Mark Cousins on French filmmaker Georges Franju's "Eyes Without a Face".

George Frangu was one of the greatest French filmmakers however in his own lifetime he wasn't really appreciated enough this I think is because
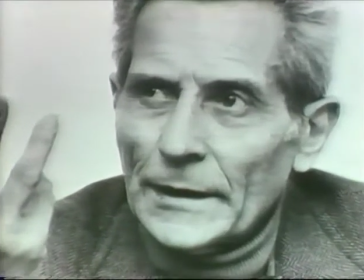(0:22)
he didn't really fit into any of the categories he was a very much of an individualist he started as a documentarist and one of his first films was in the
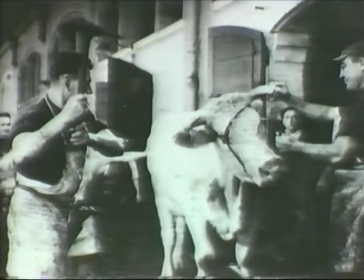(0:31)
son de bet the blood of animals and it was a documentary about an abattoir and
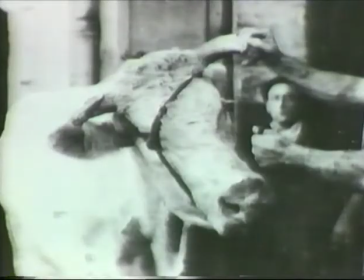(0:36)
rather than making a conventional film about the workings of an abattoir he took almost
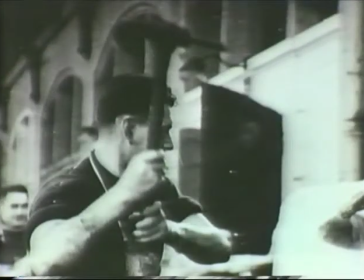(0:41)
like a delicious pleasure in the actual slaughtering people said when they saw this film that there was a great talent here but also
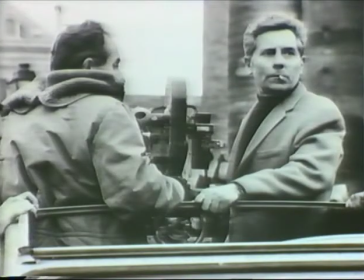(0:50)
a sort of dark talent after several other important documentaries and he started making fiction films eyes without a face was his second he
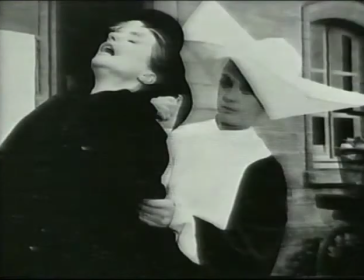(0:59)
went on to make Thomas Lamposter and a lovely film called you decks but he remained hard to classify in the canon of French cinema.
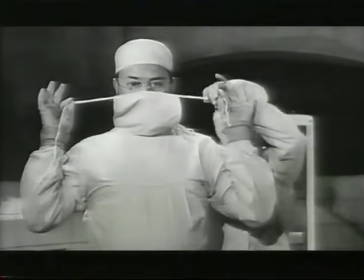(1:08)
Eyes Without a Face is about a mad doctor who is an expert in skin grafting.
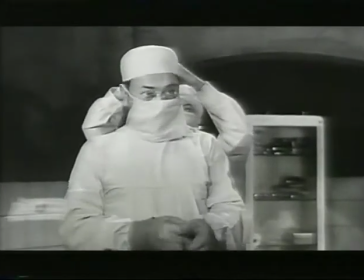(1:13)
He crashed a car and the accident led to his daughter's face being permanently scarred. Now he is so wracked with guilt about that that he wants to try and find a way of restoring the beauty of her face.
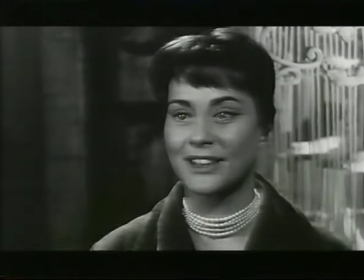(1:25)
In the film he has a sidekick played by Alida Valli and we hear as the
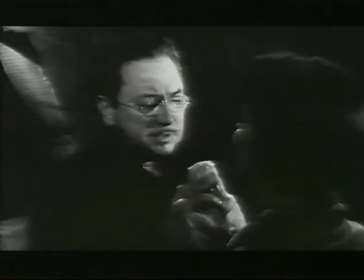(1:30)
story progresses that he previously operated on her successfully to give her a beautiful face so the thrust of the film is how they together
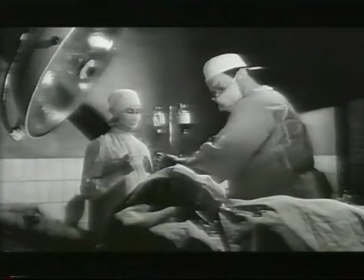(1:39)
as a team can find young women whose faces he can remove so that
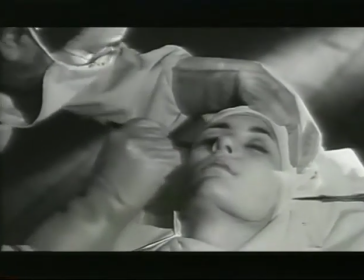(1:44)
once again his daughter can go back into the world what's interesting about this film is that it isn't exactly a horror movie frangue in fact called it um an
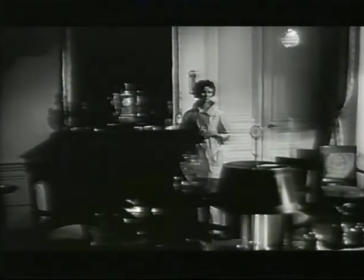(1:57)
anxiety movie he wanted to disturb people not at a rational level but at an irrational level.
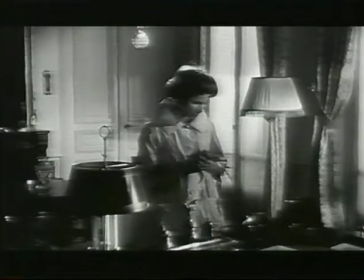(2:04)
The daughter walks around in her Givenchy clothes with this kind of Mona Lisa mask on her face.
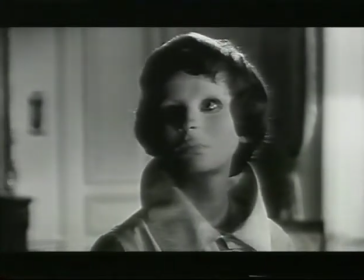(2:11)
The film in some way reminds me more of a painting by someone like Salvador Dali than other types of films. I think what he tries to do in the film is almost slow your heartbeat.
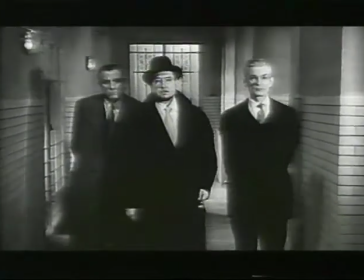(2:26)
It has a trance-like rhythm which I think is very unusual. Most horror movies try to quicken your heartbeat so you're so excited but what Frangio understood
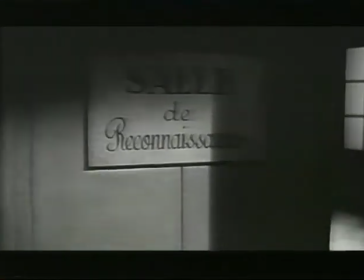(2:34)
is that if you're excited you can't feel other emotions so what he does on purpose is
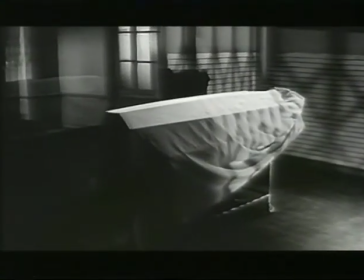(2:40)
create a very kind of neutral almost documentary like baseline and then
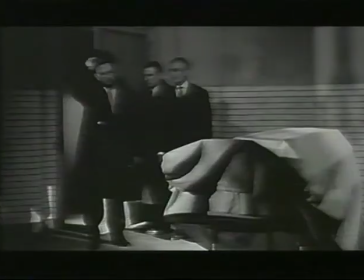(2:45)
interspace it with shocks and poetic moments which means that people can have a much broader response to the film.
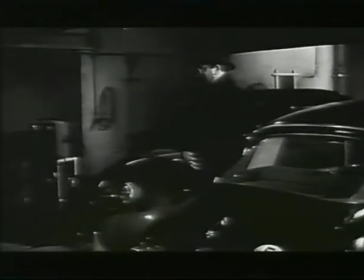(2:55)
One of the best examples of Franju trying to lull people before he tries to
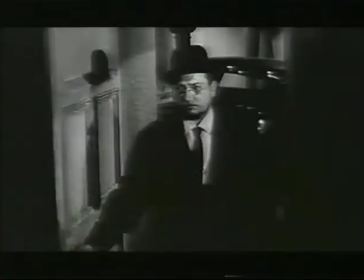(3:02)
unsettle them is in the famous sequence where Pierre Brasseur is going to visit his daughter who lives in the top of the house.
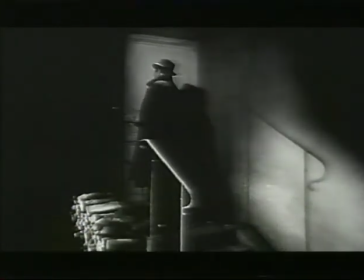(3:10)
Now, instead of seeing him get out of his car, walk in the door, walk up the steps and arrive at the daughter's bedroom, we have a very long,
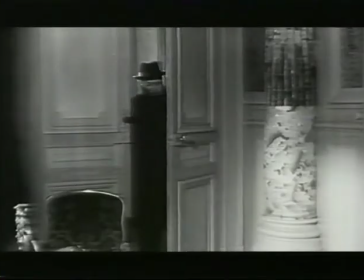(3:17)
almost soundless sequence where he goes through a door and another door and another door and then up some steps and then up some more steps and then we see them from a low angle and then a high angle. You could say that this is an incredibly uneconomical way of making a film, you know.
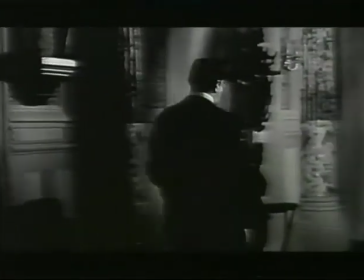(3:34)
Any decent fiction director would just cut to the girl upstairs but it's to establish an unusual rhythm,
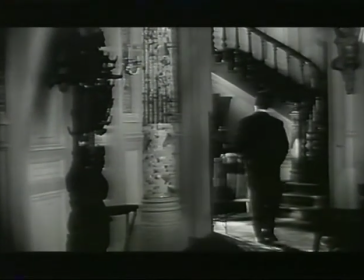(3:40)
a kind of trance-like pace which means that we know that we are in unusual territory.
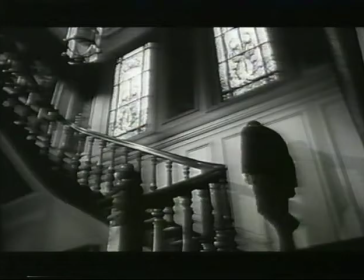(3:49)
This film is unflinching, it doesn't blink. The big surprise for people who first see the film is that you don't cut away from the scene where the skin has been taken off.
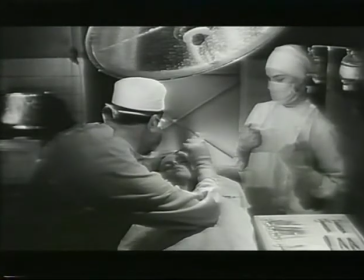(3:59)
Franju is clearly very interested in looking at the horror straight in the eye. He had this great phrase that he hated what he called perfume photography. He hated soft focus, la-di-da type imagery. He hated nice pictures. And I think that's why he hired this great cinematographer, Eugen Schuften, who helped shoot Metropolis.